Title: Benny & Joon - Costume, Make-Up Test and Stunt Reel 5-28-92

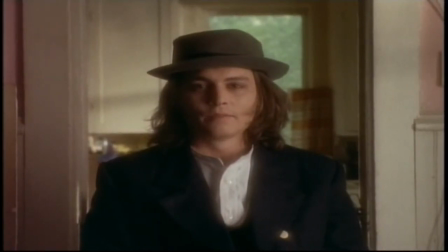[0:00]
Hi, my name is John Schwartzman. I'm the cinematographer of Benny and June, sometimes referred to as the director of photography.
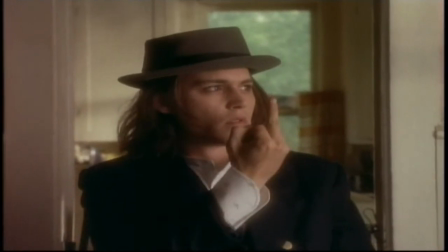[0:09]
And what you're looking at actually is something that I haven't seen in a very long time,
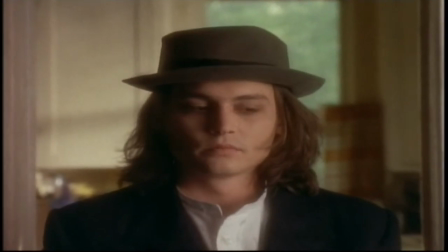[0:14]
which are the original filter tests and hair and makeup tests for Benny and June.
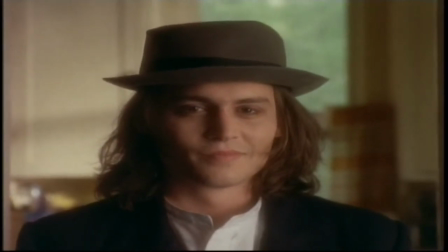[0:20]
We actually combined all the tests into sort of one group of shooting because we only had the actors for one day.
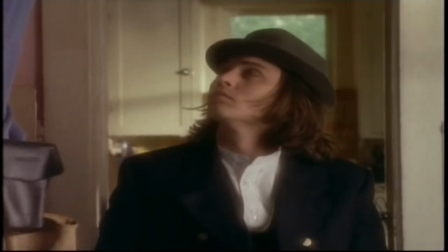[0:29]
Typically, you might go out and shoot filter tests on one day and then bring the actors in
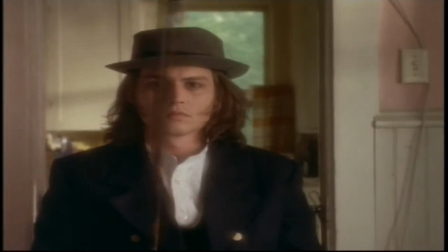[0:33]
and spend a day or two with the makeup artist and then even another day with a costume designer.
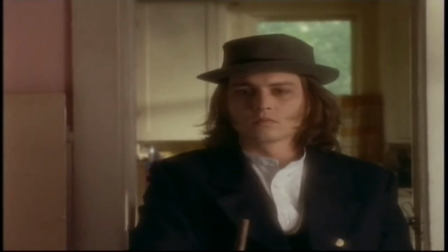[0:38]
But in this case, we were getting very close to the start of this film, and we decided that it would be best if we could combine everything.
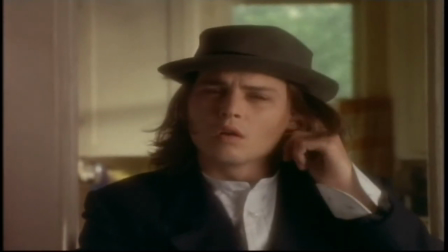[0:46]
So what you're going to see are a lot of really boring shots of Johnny Depp, who plays Sam in the movie,
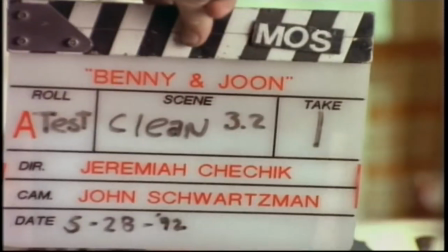[0:55]
Aidan Quinn, who plays Benny, and Mary Stewart Masterson, who plays June. And you see here, there's a slate that says, test, clean.
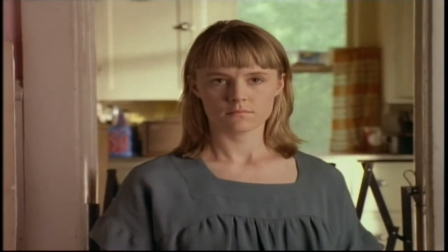[1:03]
And there's a number on the side, which is the f-stop, which you have on a still camera.
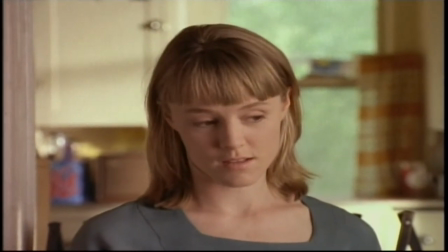[1:09]
That was the exposure that we set our motion picture camera at. And throughout these tests, you're just going to see different things kind of come by very quickly on the slate.
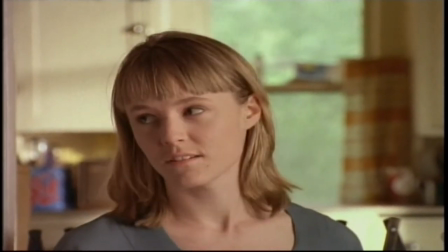[1:17]
It may say Mitchell A, or it may say RearNet.
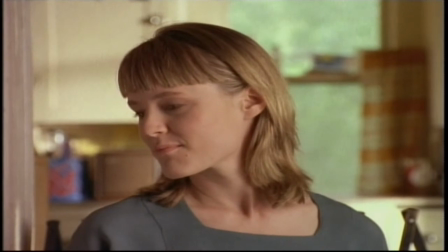[1:22]
All of these are just different tools that I will use as a cinematographer to affect the image.
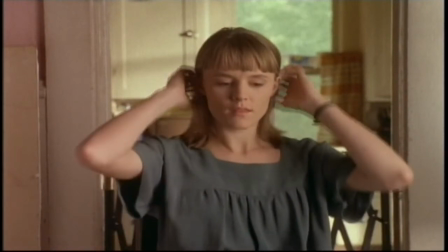[1:30]
You know, most people are pretty familiar with cameras these days. They have point-and-shoot cameras.
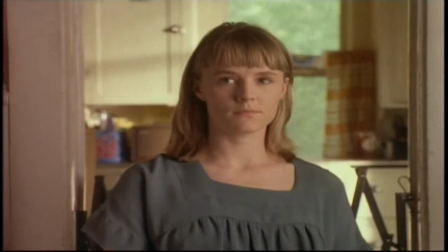[1:36]
But what you don't really explore is how can I manipulate the image other than just, you know, deciding whether or not to point the camera and record it.
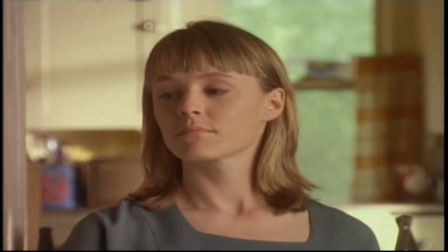[1:45]
And in motion pictures, we're trying to create a mood and a feel and an emotion.
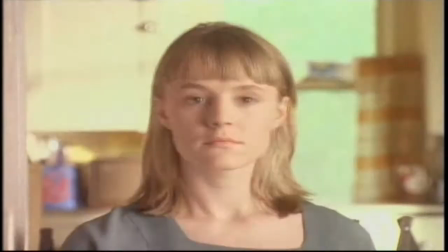[1:50]
And one of the tools that the cinematographer has, in addition to lighting and other things like camera movement,
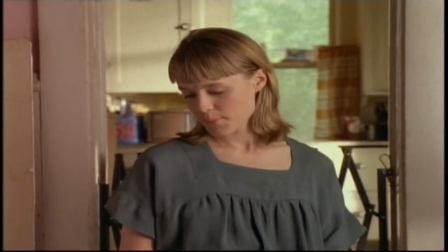[1:58]
is does he want to, in some way, affect the image with a filter in front of the lens?
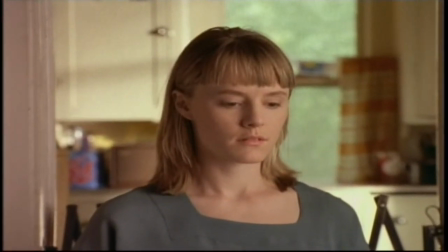[2:04]
And this was a test for us. We wanted Benny and June to sort of feel timeless.
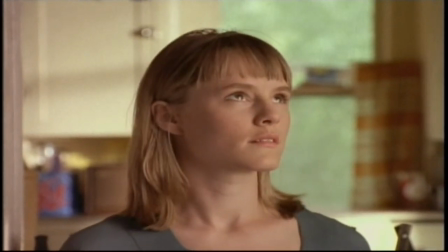[2:09]
We didn't want it to feel as though it was a period piece.
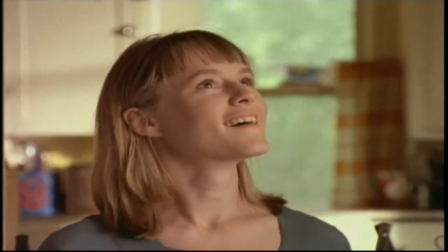[2:13]
But at the same time, we didn't want the images to be so sharp that you would think that it was automatically contemporary.
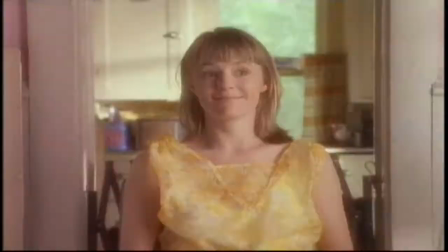[2:19]
We just kind of wanted it to have a fairytale quality.
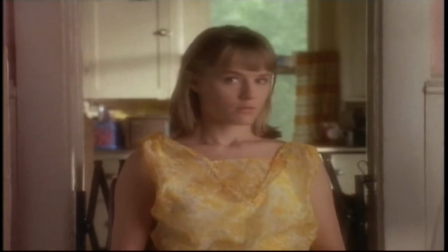[2:23]
And this was just one of the things that Jeremiah, Chechik, and I were exploring as a way to see what would look best to us.
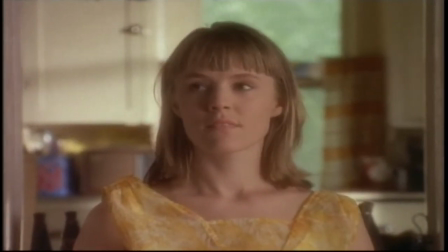[2:32]
Ultimately, after we shot about 20 minutes of film that you're going to see,
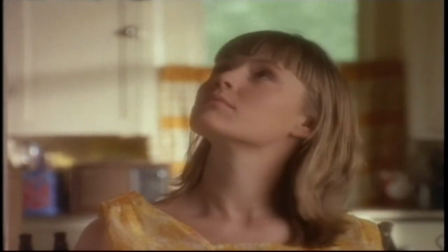[2:36]
we chose to shoot the entire picture with a Mitchell A, which is a very, very light amount of filtration.
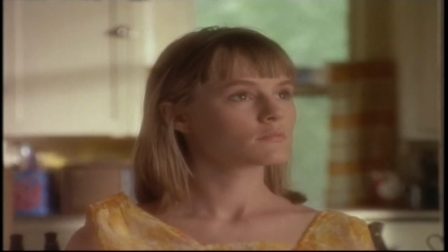[2:43]
Here, it looks like we have something fairly heavy on the lens.
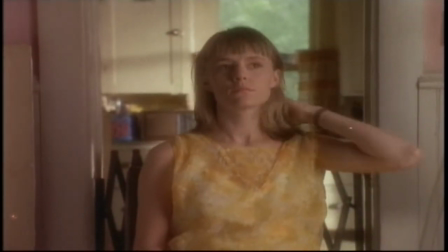[2:46]
Here's a rear net with an eighth black Promis, which means we put a piece of net, which is like a woman's stocking,
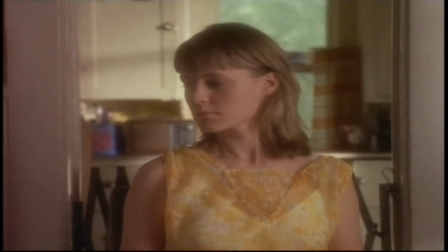[2:54]
and actually stretch the material over the lens, behind the lens, which are interchangeable on motion picture cameras,
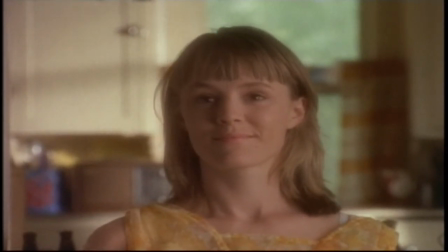[3:01]
and then put a filter in front of the lens, which is sort of like a piece of glass smeared with Vaseline,
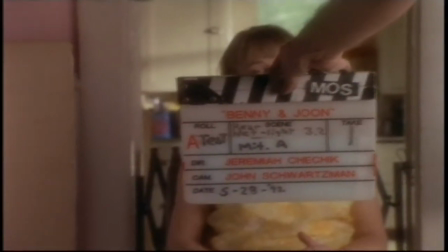[3:08]
and it gives the image this sort of soft and diffused quality.
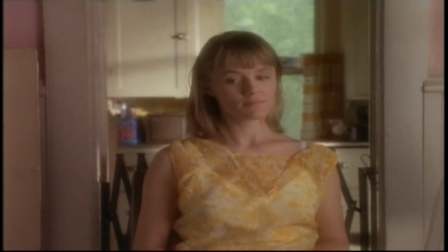[3:14]
The other thing we were looking at is just the color of the wardrobe against the actor's skin.
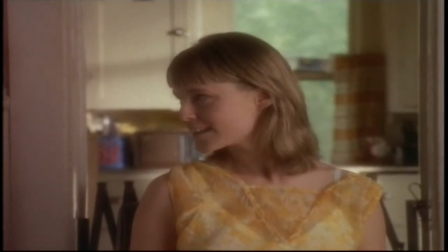[3:19]
There's a lot of subtleties that go on that when you're watching a movie, you're probably not really aware of,
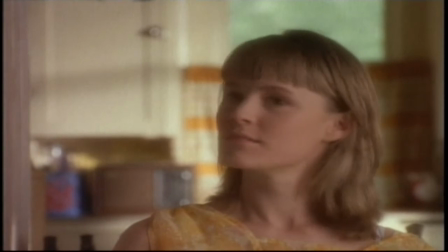[3:25]
which is if I dress this actor in this color wardrobe, when I put the light on them,
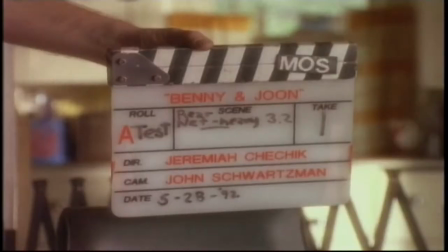[3:32]
what happens when the light hits that piece of wardrobe and bounces on to their face?
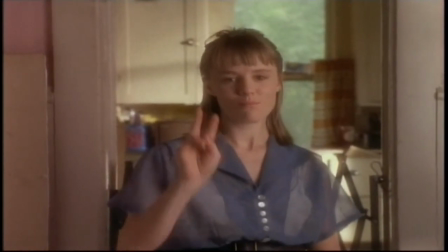[3:37]
And if you notice the difference, there's a difference in the color of Mary Stewart Masterson's skin when she wears something blue versus when she wears something yellow.
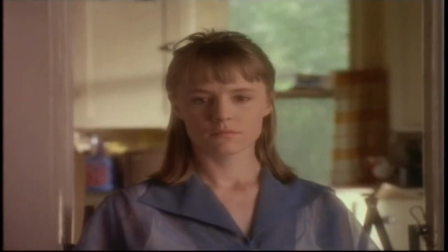[3:45]
And it was just a case of trying to find which color seemed to suit her best.
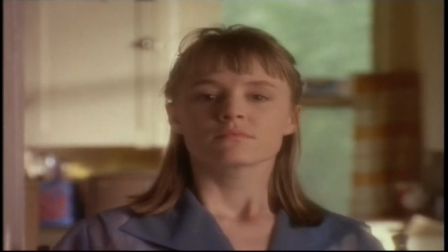[3:52]
She obviously, as the lead actress, had ideas as well, and we were all trying to sort of narrow down from a very wide range of palettes what we thought would be the best.
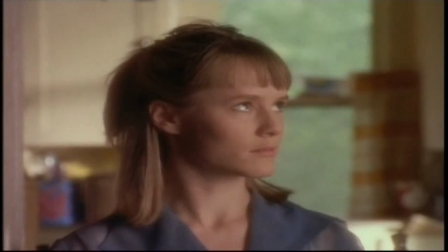[4:01]
The other thing you'll notice is sometimes the images will be lighter and darker.